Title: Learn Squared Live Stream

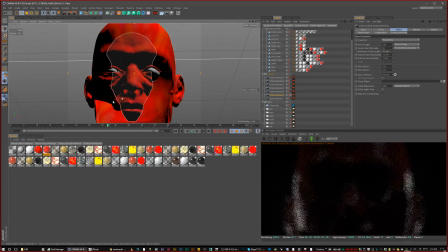33:02 So and just discovering, trying new things.
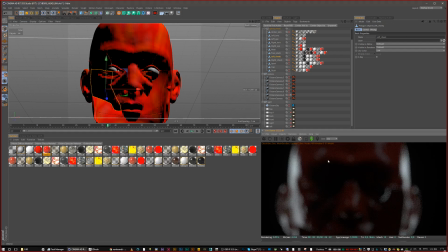33:05 A lot of it comes from just studying other work that I really like, and then having that influence what I'm trying to do, you know.
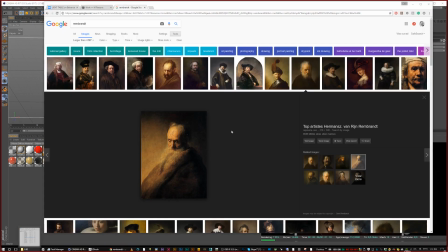33:13 So if I see like let's see, like heat, oops, damn keys, heat,
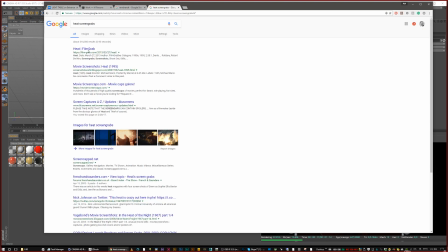33:24 screen grabs, see if it'll come up. Say I'm like watching the movie Heat or something.
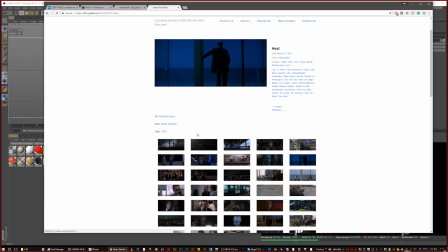33:35 So like this is what I do. I just will get inspired by a beautiful film,
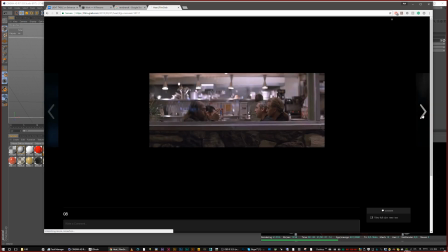33:42 and I'll look at the way that the director and the
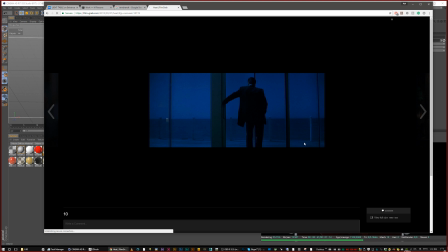33:49 cinematographer are lighting and grading and setting up their shots, and I'll kind of try to think about how I could use that same kind of, this is such a bad keyed green screen thing, I think. It always makes me laugh.
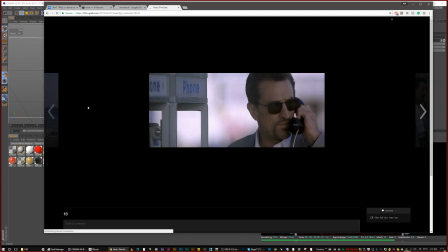34:05 But yeah, you know, like looking at staging.
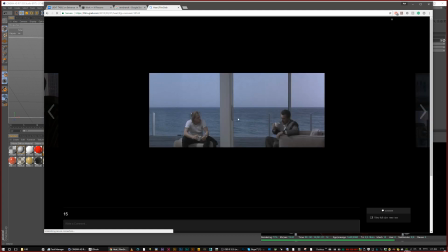34:08 So like this scene, there's a lot of tension between the two of them, and the way this is set up is it's like beautiful storytelling cinematically. So this barrier between them as friends that once were, and then the wide open ocean, it's just like it doesn't get better.
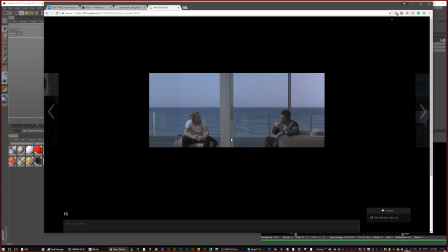34:26 This is like perfect. This is a perfect use of film. And so when I see this kind of stuff, I'm obviously not even getting close to touching that here,
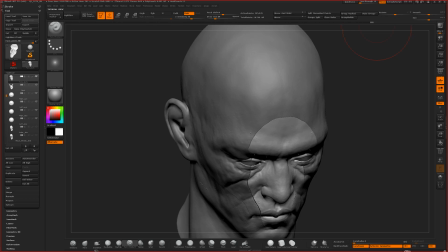34:34 because I'm just mostly spending all my time focusing on how to learn ZBrush and all those kind of fun things,
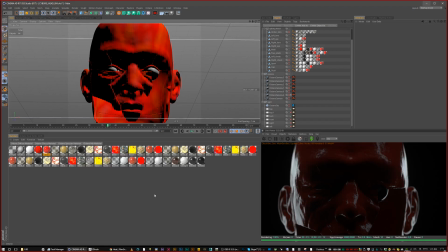34:39 but also bringing it all into cinema and doing that.
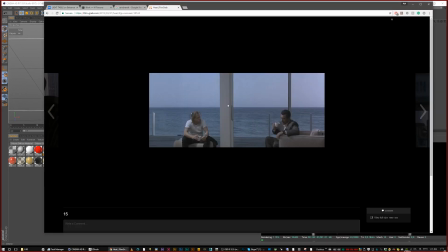34:45 But if I were to use that as an inspiration, I'm just kind of looking at framing, composition, lensing.
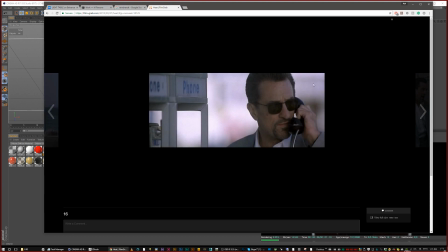34:52 You see like how the lens on this one imagine everything in the background super sharp and crisp. You wouldn't see shit because you wouldn't see him, and what you're supposed to focus on is him. Look how much space he's taking up. He's obviously using a phone.
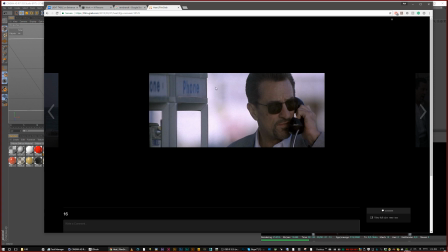35:05 It's composed with the frame in half, splitting between him and the person that he's talking to, but then also the way the background's kind of, completely lost, and that's really cool.
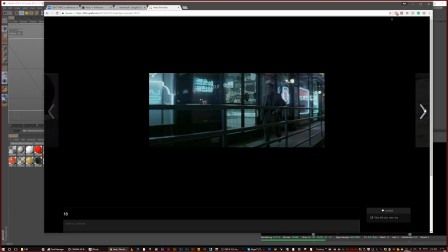35:17 So using that inspiration to kind of convey and use lighting references and all that kind of stuff.
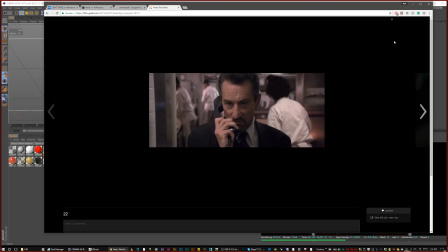35:23 So this is just like Heat, for example. There's just so many different films out there.
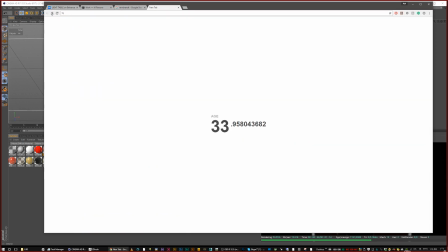35:29 Let's say like Ridley Scott's Legend, Ridley Scott, and film stills.
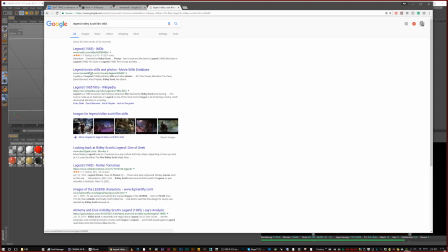35:43 This is kind of how I search things too. Honestly, I just kind of look around. That so much stuff is on the internet.
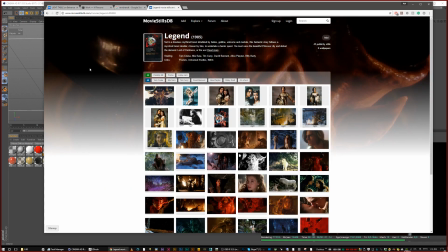35:50 It's like almost everything that you want is here. So.
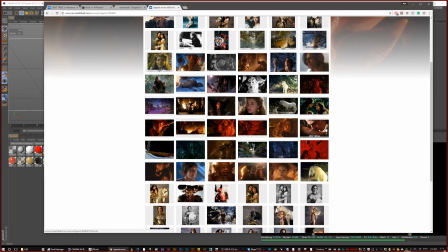35:55 This is something I don't know if you guys are familiar with Dave Raposa's work, but he's heavily inspired by
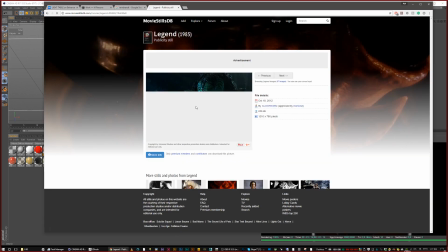36:02 this film, obviously, as you can see.
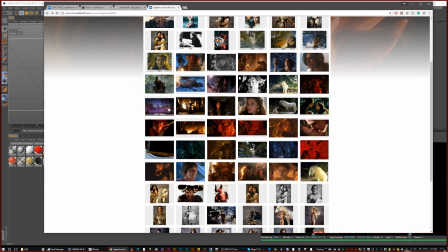36:07 Yeah, I'm trying to get a better example, like a better image of these things.
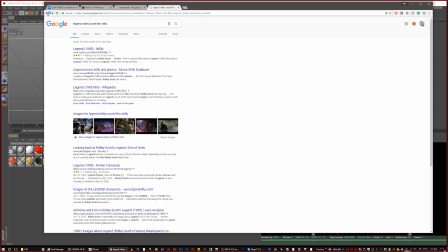36:13 But yeah, a lot of times I will be watching movies and kind of just getting inspired by
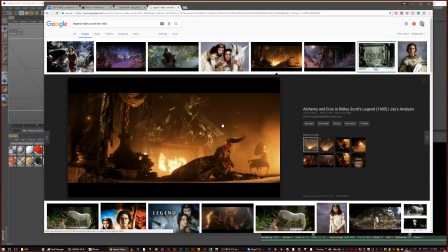36:21 the tonality and lighting and stuff. I mean, if you haven't seen this film, you should. It's an incredibly beautiful film.
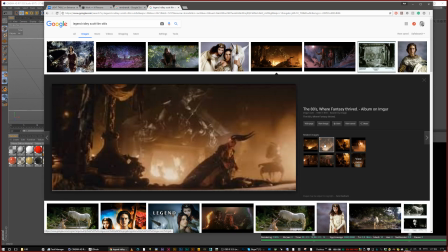36:26 It's a little weird on the story side, but I mean, it's just, yeah, these are stills from the actual film.
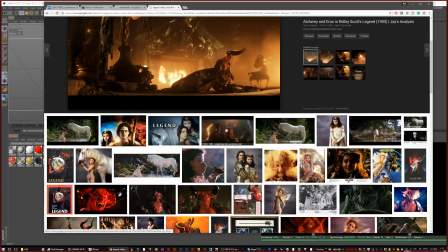36:35 So it's incredible. It's like Ridley Scott was just killing it.
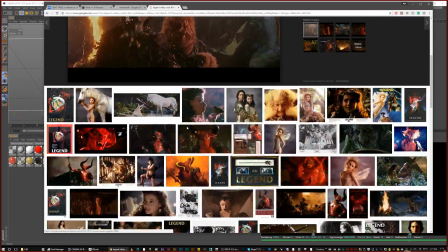36:40 So yeah, and his team, so yeah, Legend.
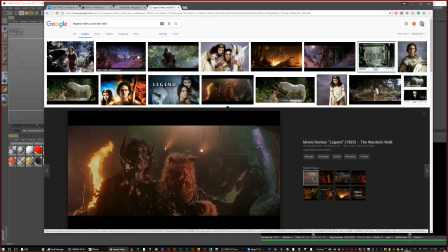36:45 There's so many though. There's so many films out there that are just incredible to look at and use as a reference. So let's say for this, so if I were to sculpt like this goblin creature, for example, this is a really good way of lighting a goblin.
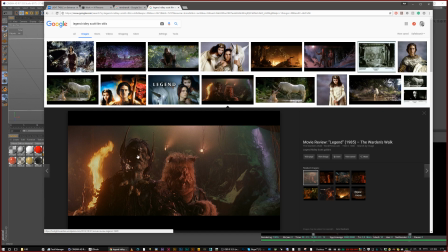37:00 It's like keeping half of its head immersed in darkness, and a nice soft edge, but then having a harsher like kind of key light on the side here helps a lot.